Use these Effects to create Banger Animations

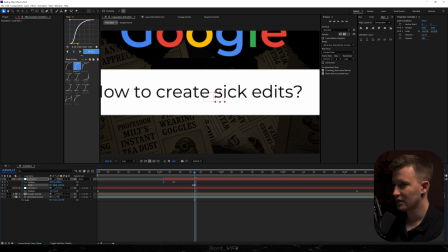(4:09)
And right after one frame, I'm gonna zoom in, just so the bar is kind of filling out the whole frame.
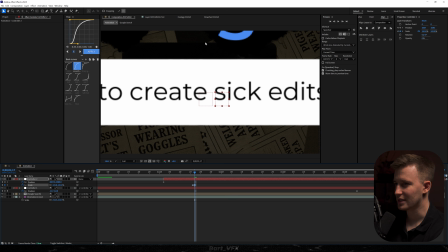(4:15)
But we still wanna see a little bit of Google over here.
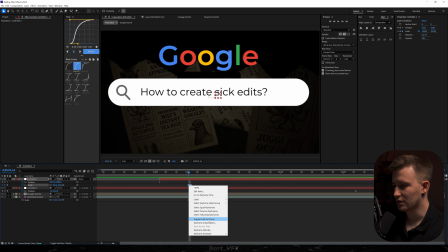(4:18)
So now this is gonna jump like that, but what we wanna do is right click, go to toggle hold keyframe, and just click on it, and you're gonna be able to lock in that movement.
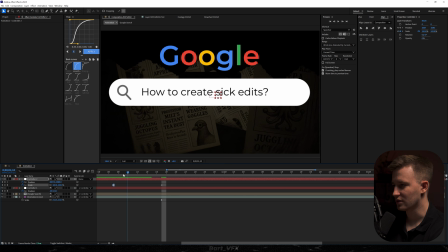(4:27)
So basically we can extend it and then it's not gonna have that gradual change.
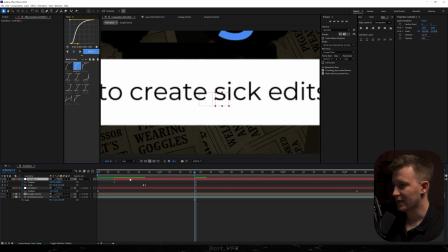(4:31)
It's just gonna have a jump cut. Right, let's move it back. And then also in the original version, I had a different text over here.
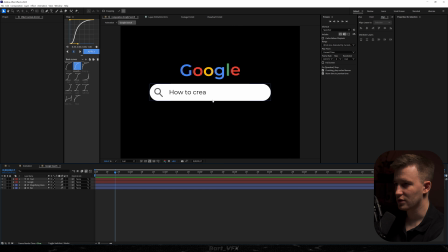(4:37)
So I'm gonna go into the Google search. Then we're gonna zoom in and we can change the text over here. So I'm just gonna paste it. And this is literally what I use for the original animation. So we can close it down for now.
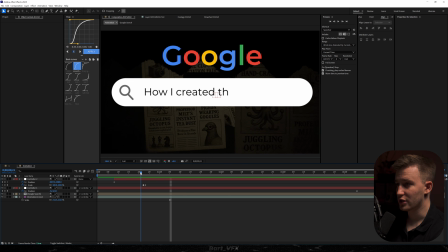(4:48)
And then it's gonna be also important to create typewriter effect, because whenever we introduce another movement, it's gonna kind of follow the text, which is gonna look pretty sick. So in case if you don't have Motion Essence, you just type in the text and then what you want to do is add typewriter.
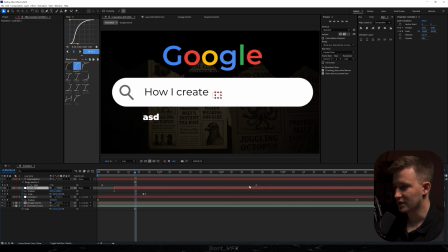(5:02)
Then if you hit U, you're going to have the keyframes, so all you need to do is just adjust them and you're going to be pretty much set. Alright,
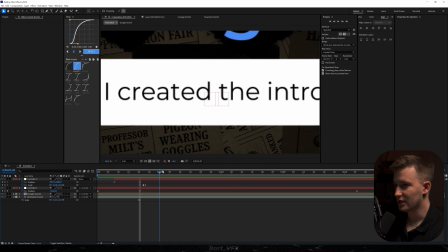(5:09)
let's delete it, and then once we have that jump cut over here, we can actually move towards the right with our position. So I'm gonna grab X and move it towards the left, just so the intro is somewhere here.
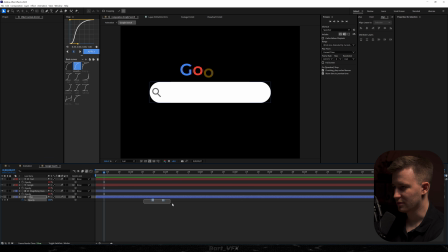(5:20)
Also, we can have that Google search for a bit longer, so I'm gonna extend it.
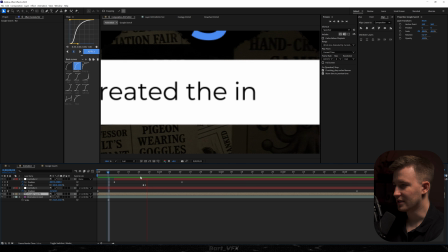(5:24)
Alright, so the next thing you wanna do is fix that movement over here because it's very linear, and this time we need to have a nice smooth graph. So select both keyframes for position and move over to the graph editor, and we're gonna hit F9, and then I'm gonna drag the yellow dot to the left. So essentially we kinda wanna create a peak somewhere on the left side,
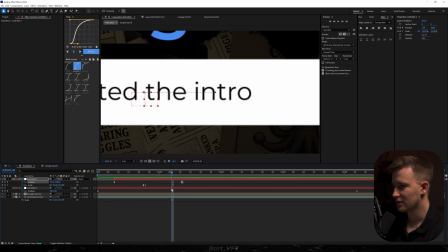(5:43)
just like that. Alright, so this is a bit too early, so what we could do is just move that layer forward and then make sure that these keyframes,
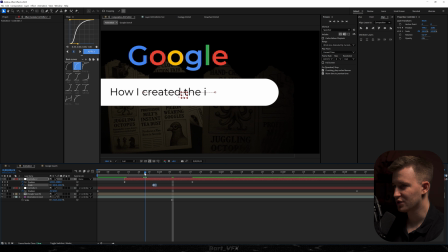(5:52)
whenever we have the jump cut, are placed right at the position of the peak, so of the fastest movement. You see, just because we place the keyframes over here at the fastest movement, we got an extremely seamless transition.
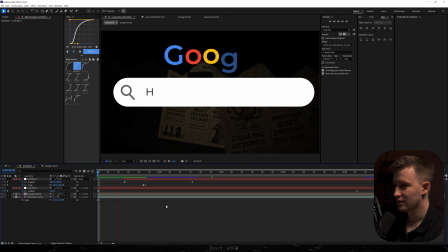(6:07)
Let me just see it with a crispy quality. Yo, this is so good.
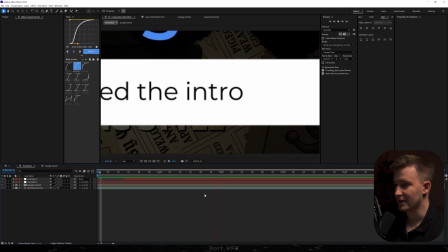(6:11)
So this whole animation is mostly about stacking the effects because they are making the biggest difference.
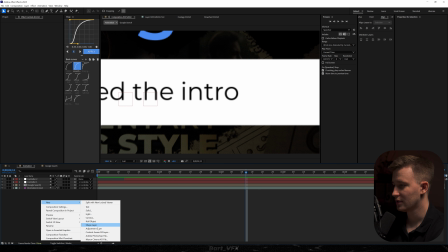(6:16)
So what I'm gonna do is right click, go to new, adjustment layer, and we're gonna rename to displacer. So now we're gonna use a plugin which is free, so all you need to do is just head over to Google and type in Displacer Pro. Then just install the plugin, restart After Effects, and you should be set. So what I'm gonna do is click on that layer and we need to add Displacer Pro.
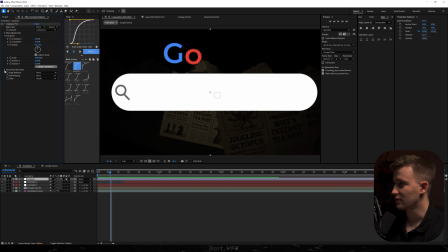(6:36)
And then if you want the exact same result, you just head over to the chromatic aberration and you want to set red to 1.13 and then green is going to be set to 0.93. Then we're going to make sure to keyframe scale.
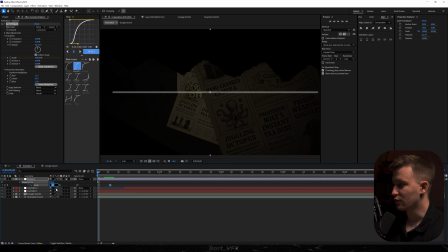(6:50)
I'm going to hit U, we're going to move to the beginning and we're going to set it to 116.
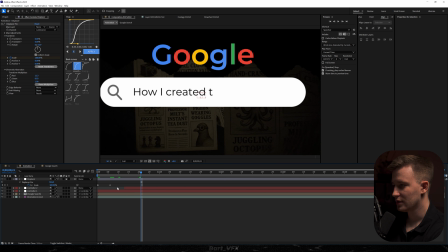(6:55)
Now move 10 frames forward or 11 and we're going to place that keyframe over here. I'm going to select both keyframes, hit F9. And regular procedure is going to the graph editor and just create a peak on the left, right?
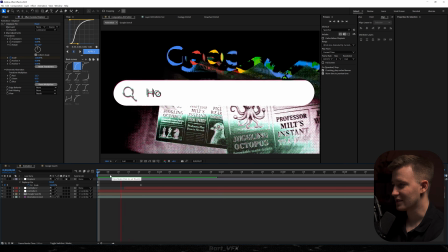(7:08)
Something like that should do. So this is already looking pretty sick without other effects. And basically Displacer Pro is just using that distortion with RGB, which is looking pretty sick.
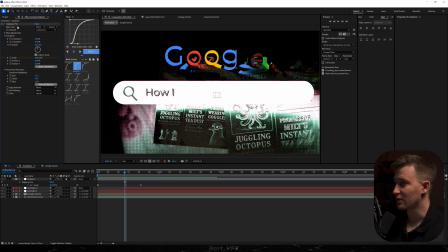(7:17)
I highly recommend to play around with different values because that way you're gonna figure out what that plugin is about.
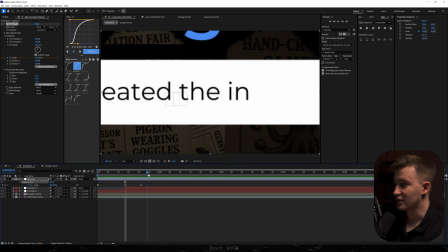(7:22)
It could be really impactful for your animations, so yeah, just highly recommend it.
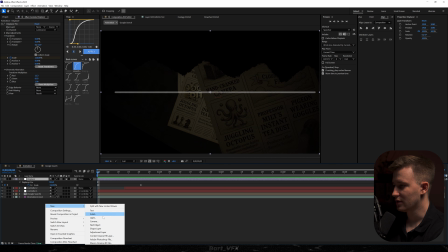(7:26)
Alright, but for now we're gonna turn off that effect and I'm gonna create a new adjustment layer and we wanna rename to exposure.
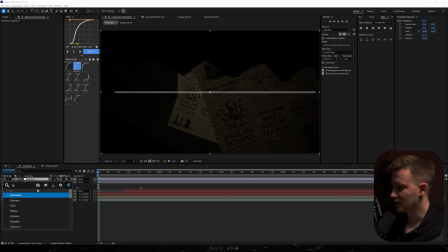(7:32)
And let's add the effect. Here what you want to do is alt click the stopwatch for exposure and we're going to type in wiggle and in brackets we're going to add 10, let's do 0.3.
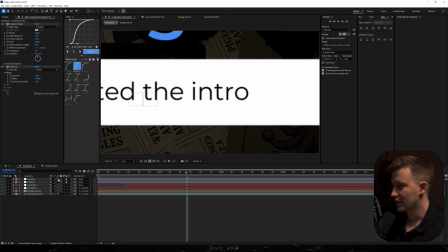(7:43)
So this is going to give us the blinking effect, you can notice it here, and yeah, just looks pretty cool. Then we can turn it off for now for a better performance and we're going to create a new adjustment layer again. So this time this is going to be called levels plus blur and we're going to add these two effects.
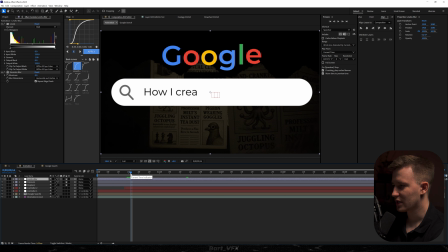(7:58)
Actually for the blur we're going to use Gaussian blur. And essentially we want to have that impact in the beginning, so we kind of want to make it blurry and at the same time make it a bit brighter. So what I'm going to do is create a keyframe for histogram and also the blurriness, and we're going to hit U. And here we're going to crank it up just like that.
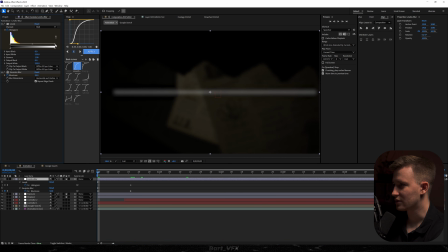(8:16)
And then we're going to grab that point over here.
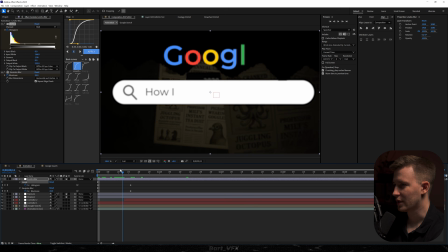(8:19)
Let's just squeeze it in like that. Maybe something like that should do. You have to keep in mind that we're also going to have other effects, so we can't go overboard with this. Actually, we can squeeze in these keyframes over here, and then I'm going to select them all, hit Ctrl C, and somewhere over here we're going to paste them.
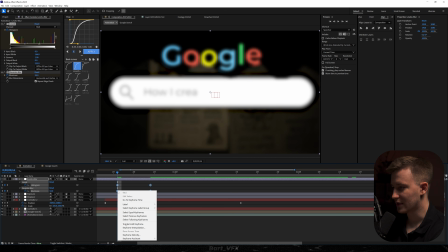(8:34)
So now the goal is to time reverse them, so I'm going to right click, go to Keyframe Assistant, time reverse.
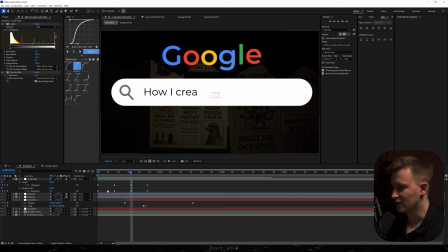(8:39)
And this is important, we're going to copy the first set of keyframes over here. Actually, this is not the first, this is the third, so we're going to copy and paste it somewhere here.
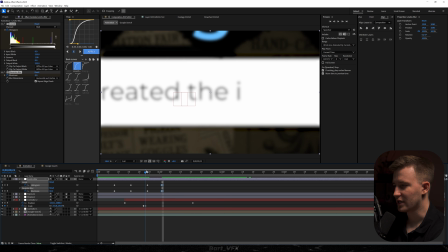(8:48)
So essentially we kind of want to add a little bit of impact whenever we got this transition. So what I'm going to do is squeeze it in, and then I'm going to make sure that middle keyframes over here are matching that jump cut.
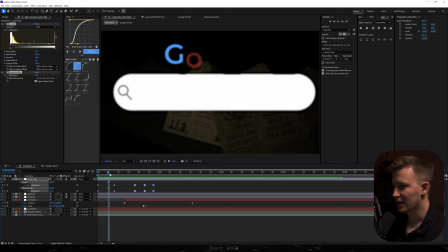(9:00)
You see, so this is giving us a little bit more impact and it's making it even more seamless.
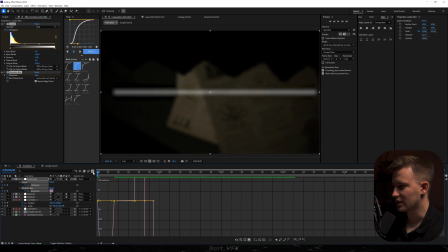(9:04)
As for these, we can hit F9, go to the graph editor, and we're just gonna squeeze the peak towards the left.
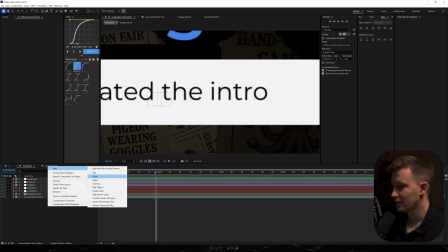(9:11)
Then we're gonna need to create a new solid and we're gonna rename it to fractal noise.
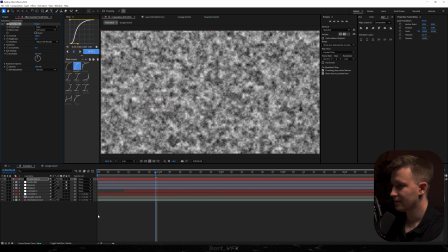(9:18)
Let's add the effect, and this is gonna serve us as a map for the compound blur. So you're gonna need to follow along with the settings. So for starters, we're gonna head over here to the fractal type.
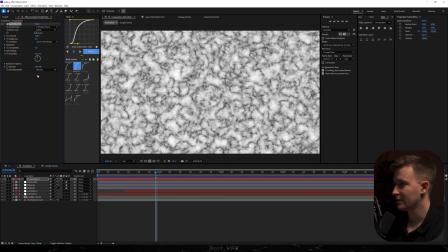(9:28)
We're gonna set it to turbulent sharp. Then as for the noise type, it's gonna be spline. We're gonna invert, set the contrast to 150.
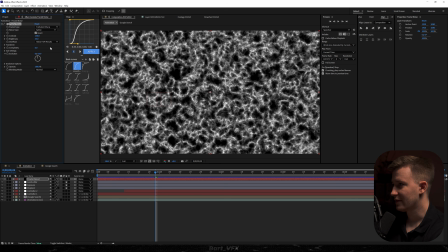(9:37)
Brightness to 35, and we're gonna open up transform.
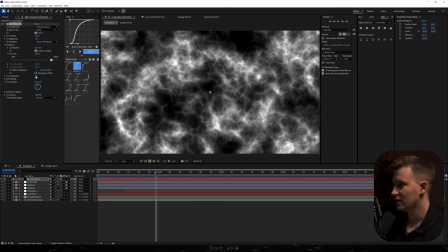(9:41)
Here we're gonna set the scale to 500 and I'm gonna bump up the complexity to 20. Then I'm gonna open up sub settings and we're gonna change the sub influence to 80 and sub scaling is
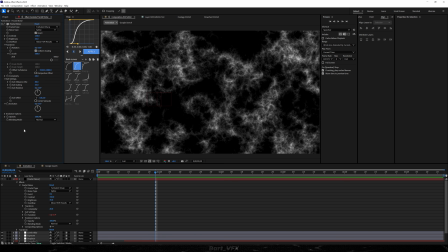(9:53)
gonna be set to 55. Then you want to alt click the stopwatch over here and we're going to type in actually posterize time. We're going to place 8 in brackets. Then you want to add this, I don't know how it's called. Then in the next line you want to add wiggle, and in brackets we're going to add 2,10.
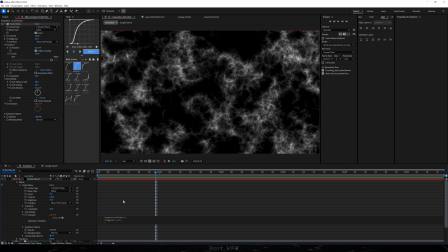(10:09)
Add this thing again, hit enter, and what we're going to do next is add time. Then asterisk 250. So that way we're gonna have something like that, which is gonna look pretty cool for the compound blur. Shout out to Jack in Motion, I took it from him, I just remade it a little bit.
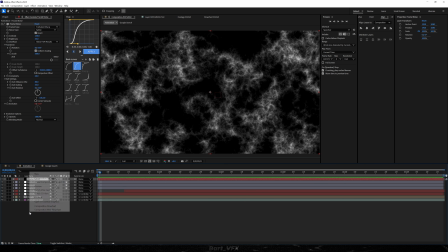(10:24)
Then what we're gonna do is actually close it down, and I'm gonna create a new adjustment layer, and I'll rename to compound blur.
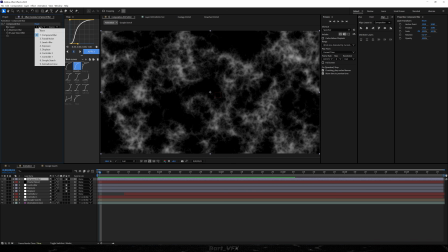(10:31)
Let's add the effect. And here in the blur layer, you wanna set this to fractal noise, and then change to effects and masks. Also maximum blur is gonna be set to 15. And we're gonna disable our fractal noise. So that way, if you take a closer look, we're gonna notice a little bit of blur.
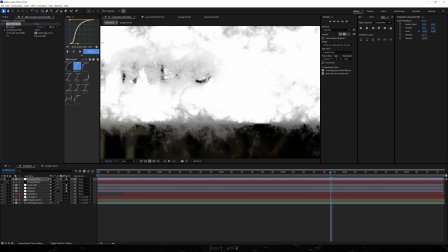(10:50)
I can actually bump it up to show you better. So that's how it's gonna look if you crank it up like crazy. But yeah, let's stick to 15, which is one subtle touch. So here you have it, how it looks with all the effects for now.
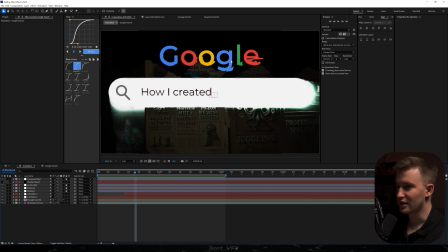(11:02)
And something that I absolutely love about Displacer Pro is that you can see the Google colors woven together with the background video over here.
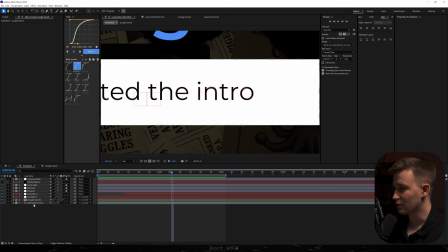(11:09)
So especially if we add deep glow, this is gonna look fire. To make it more consistent for all of us, we're gonna add tritone effect over here. So that way by default we're gonna have that vintage look in the background. We can actually place it over here. And then we need to take care of the color for the entire image. So what I'm gonna do is right click, go to new, adjustment layer.
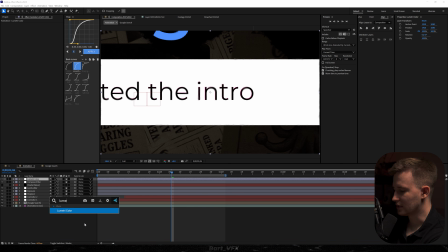(11:28)
I'm gonna rename to Lumetri, actually Lumetri color. Let's add the effect and we're gonna head straight to the curves. Now here you wanna make it a little bit darker for the shadows. So that way the background is getting pretty dark and we can focus more on the middle over here, but we can also light it up with the S curve.
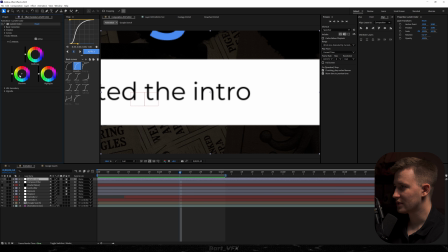(11:46)
Then we're gonna close down the curves, go to the color wheels, and we're gonna give it that bluish touch. So just set the shadows to something blue, and then we're gonna go back to our video over here because we need to make one fix.
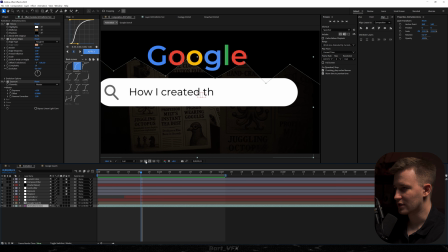(11:59)
So basically, whenever we are over here and I turn on the transparency grid, you're gonna notice that our screen is empty.
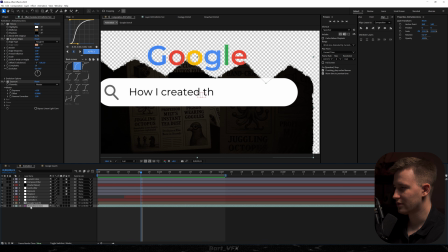(12:06)
And we don't want it because it's not gonna look with the Displacer Pro. So what I'm gonna do is essentially scale it up over here before the jump cut.
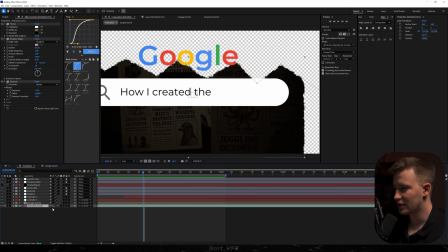(12:13)
So just make sure to place the playhead over here and then use scale.
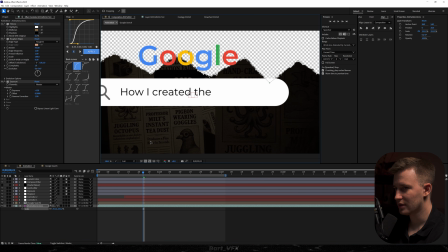(12:18)
You can also play around with position.
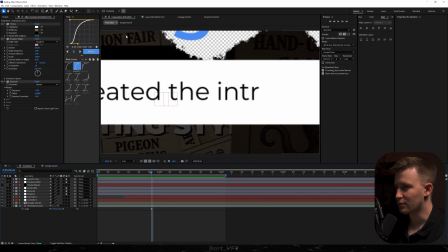(12:20)
So that way it should be good, but at the same time, I kind of wanna see more spikes whenever we're transitioning into another scene.